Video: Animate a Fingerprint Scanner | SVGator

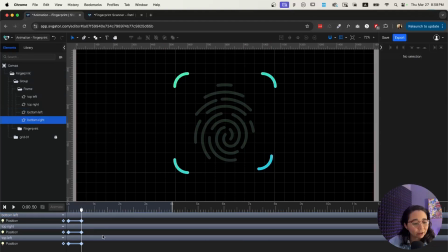and you know I'm sure you get it now so I'm just going to repeat this the last step with the last corner I have here position go for one second at keyframe shift right twice shift down twice.
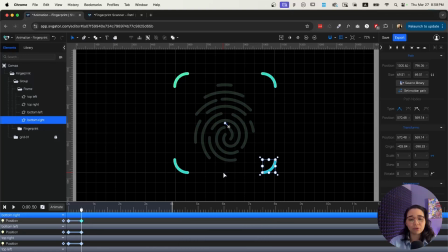Remember to hold shift for this to to work. Now if I play this it looks linear and very boring that's not exactly what I want so I'm gonna select all of this and I'm gonna go
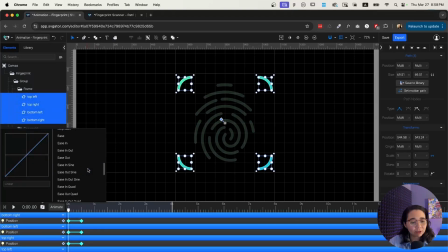here and I'm gonna add something like an ease in or maybe like an ease out and then I'm gonna make it sharp so it starts very
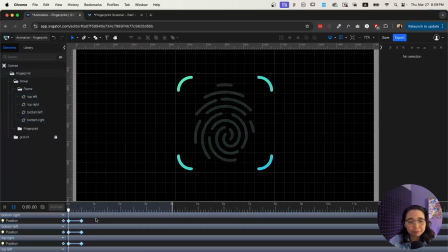quickly and when it gets to the end it kind of like slows down a little bit and And that already makes it a lot more interesting. Now, the other thing that I want at this initial step is for my fingerprint to get a little bit bigger because,
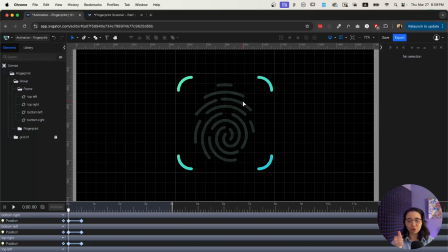you know, we're like simulating that the fingerprint, the scanner is getting activated. So I think to accomplish that effect, we can just grab the whole group and make it a little bit bigger. So we're going to animate the scale right here. It's going to happen at the same time.
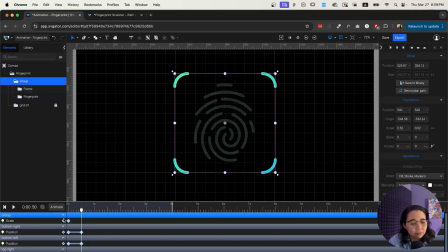And we're going to match the same half a second there. So I'm going to add another keyframe here. And then it's going to go from 52. You can find that here under the Transforms tab, by the way. So we're going to go from 52 to maybe around 58.
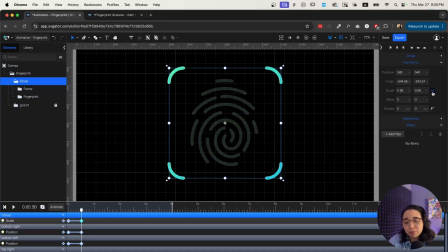I think that's good. And then make sure too that the proportions here are kept even. You don't want it to be like this and then you're going to lose your proportions. Definitely be careful with that. And let's see it now.
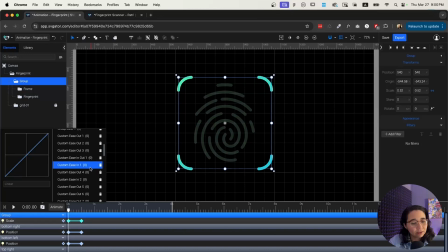So again, I also need to do a little bit of ease for this animation, this scaling animation. So I'm going to do exactly the same I did for my frame. So something like that.
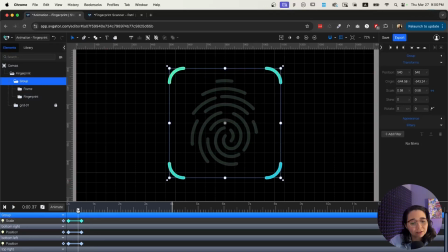And yeah, so that gives the illusion that the fingerprint scanner is kind of like getting activated with our fingerprint. Now, the next thing that needs to happen here is our lines, like our fingerprint lines, need to start animating one by one.
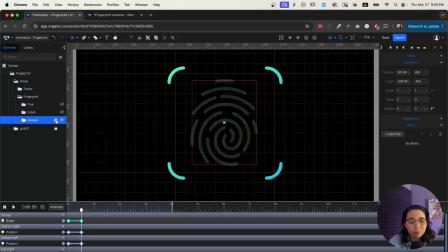I'm going to lock my opaque layer. We don't need to do anything with that one because that one's just the background for the bright green one to animate. So if I turn this one on, we see all the lines here and that's not exactly what we want.
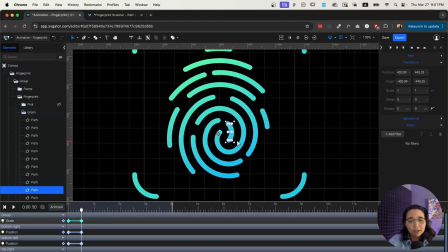So we're going to animate each one and I'm going to start selecting each one from the center out.
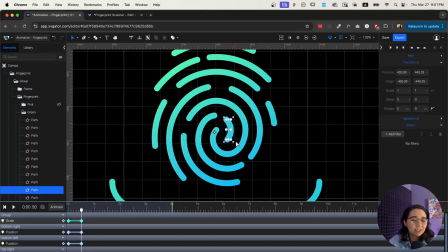I think that's what makes the most sense in this case. But if you want to do something different, you can also do that. At 0.5 seconds, I want this to start animating the lines. So what I'm going to do is I'm going to do stroke offset animation. So this is basically going to go from
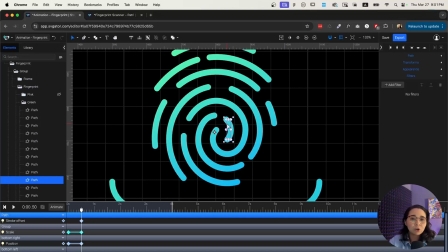not showing at all to kind of like drawing itself and showing 100%. So we're going to go under appearance and we're going to find this property called dashes. We're going to copy that number, 37.31 in this case,
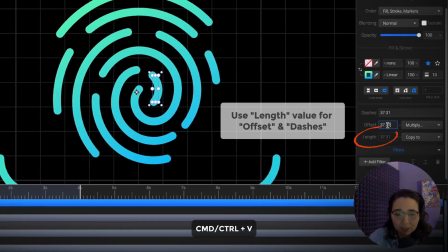we're going to copy it into the offset property.
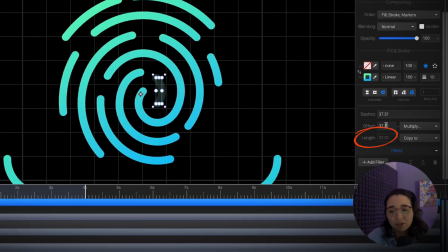So that's going to make it disappear and that's exactly what we need for this. let's say 0.9 seconds,
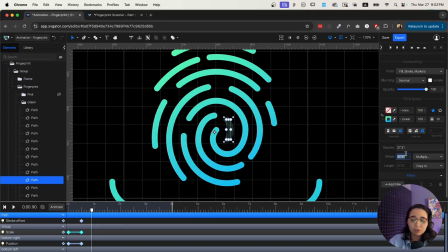and then I can put that offset back to zero here. So that means that the effect of like the line getting drawn and like, or the fingerprint line getting scanned
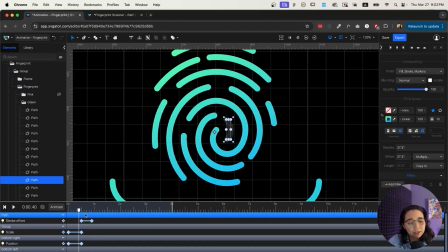is, that's how we do that part. So that's pretty good. And, you know, for the next line now, this one's a lot longer, so it's going to require more time to animate if we want it to look like it's going at the same speed. So I'm going to follow the same process. And maybe I want them to be a little staggered.
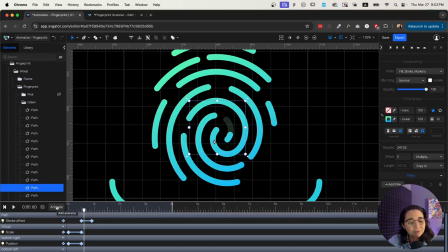So I don't want it to start exactly at the same time.
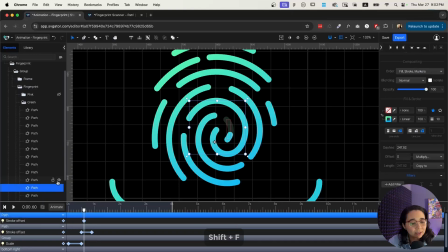So I'm just going to move it up 0.1 second. And then I'm going to make it a lot longer. Maybe we'll go all the way to one and a half seconds. And then I'm going to repeat the process here so I'm gonna bring my dashes number
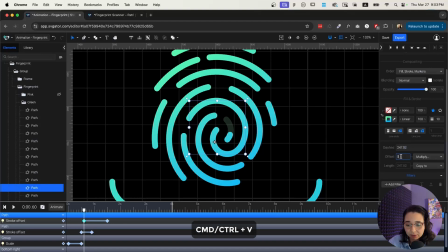or value to the offset property copy and paste and then I already added the keyframe here so it's all it's already working so you know it's a longer line so it would definitely take longer to get scanned
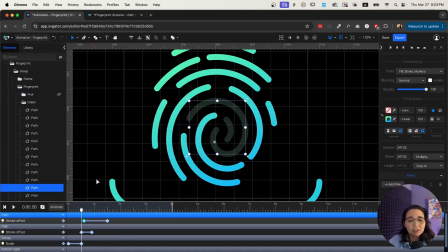but at the same time we want it to look like both of those lines are kind of like going at the same speed if that makes sense so I I think that's pretty good there.
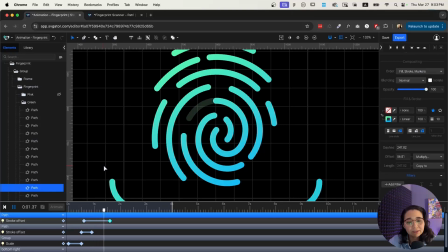I might even make it a little longer, something like that. And I'm going to repeat the process with every single line here. So I'm going to show you one more and then we can just skip through this process so you don't have to watch me animate each line one by one for the next 10 minutes.
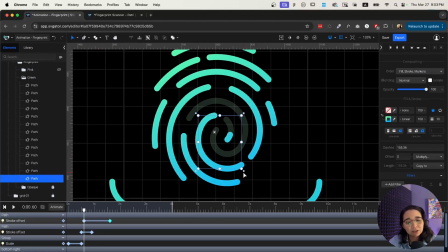So again, let's grab this third line right here. We're going to go to animate. Before I do that, I'm going to go maybe here, 0.7 seconds, animate, stroke offset. And then this one, I would say it's probably a little shorter than the previous one.
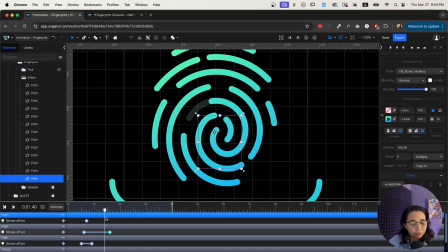So maybe we'll go all the way here, add the keyframe, and then go back here, copy the dashes value, and then paste it into the offset property.
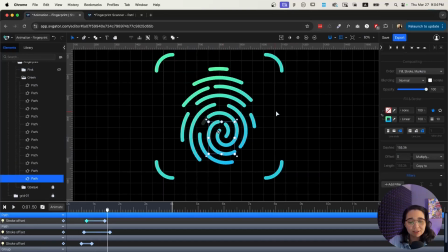so let's see all three in action or let's see the whole thing in action now let's see what what it's looking like and
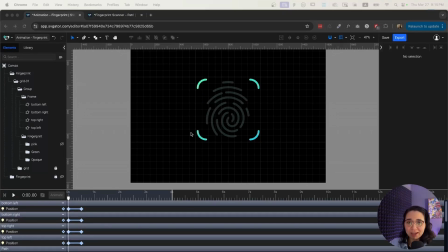yeah I think that's pretty cool so all right now with the magic of editing I have skipped forward in time and all of my lines are animated so this is what it's looking like now after this happens I wanted
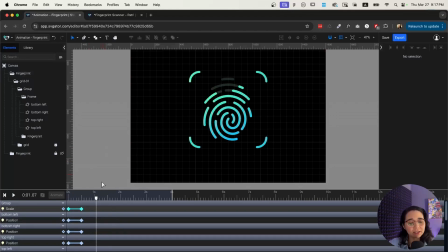to make it look like it's thinking for a second so the way that's going to happen is if you see here,
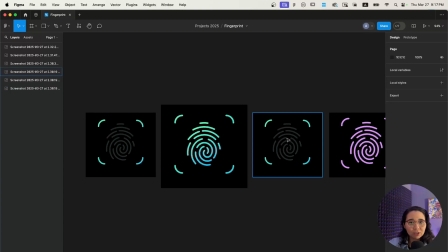it's actually going to go back to its initial state for just like maybe like half a second.
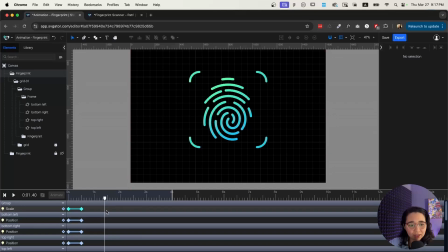Let's actually find where when this animation ends. So around this point right here, 0.9 seconds, I'm going to find my green group and I'm going to make it go away for the duration of my little mini animation there. So I'm going animate the opacity.
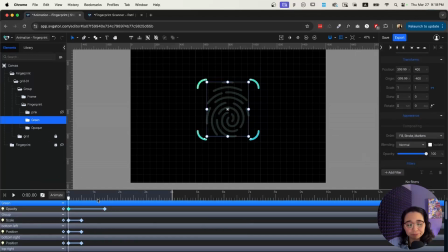So it's going to go from 100% to zero over here. But I don't want it to happen like slowly like that, right? That's not what we want. So instead of doing that, I'm actually going to hold the opacity at 100%.
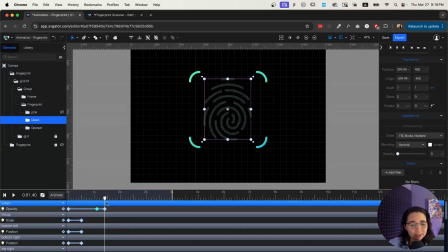And then actually when it ends, that's when I want that opacity to start going down to zero. So let's see something like that.
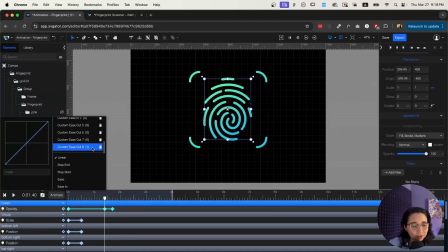But instead of something linear, I want to make sure that I have something, again, more exciting than just a linear easing.
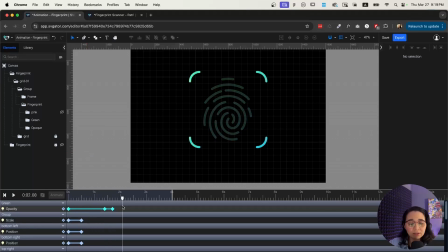So something like this, let's see what it looks like. And yeah, so it momentarily goes off. And I want to also do the same for the four parts of my frame here. I want them to get smaller again.
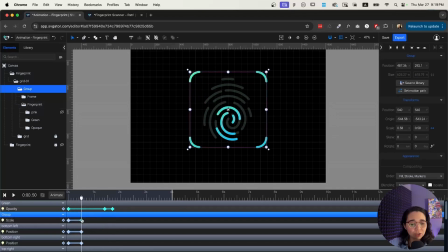And then the whole thing is also going to go back to its original 0.52 that we had before. So we're going to copy this one, which is the scale at 0.58.
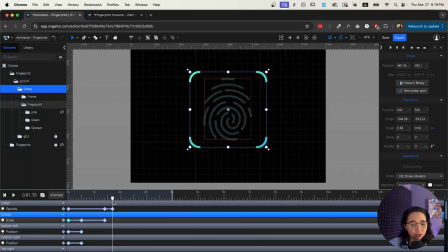And then we're going to copy this one, which is an initial size, which is 52. So it would be something like this. So when that happens, I also want my frames to go back to their original position, like I was saying.
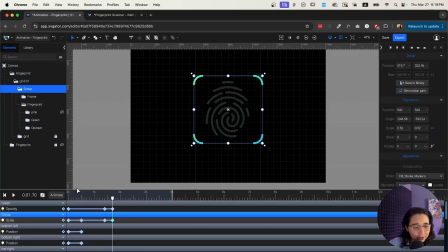So I'm going to animate them back to their original position here. So I'm going to copy the first keyframe, I'm going to put it right here.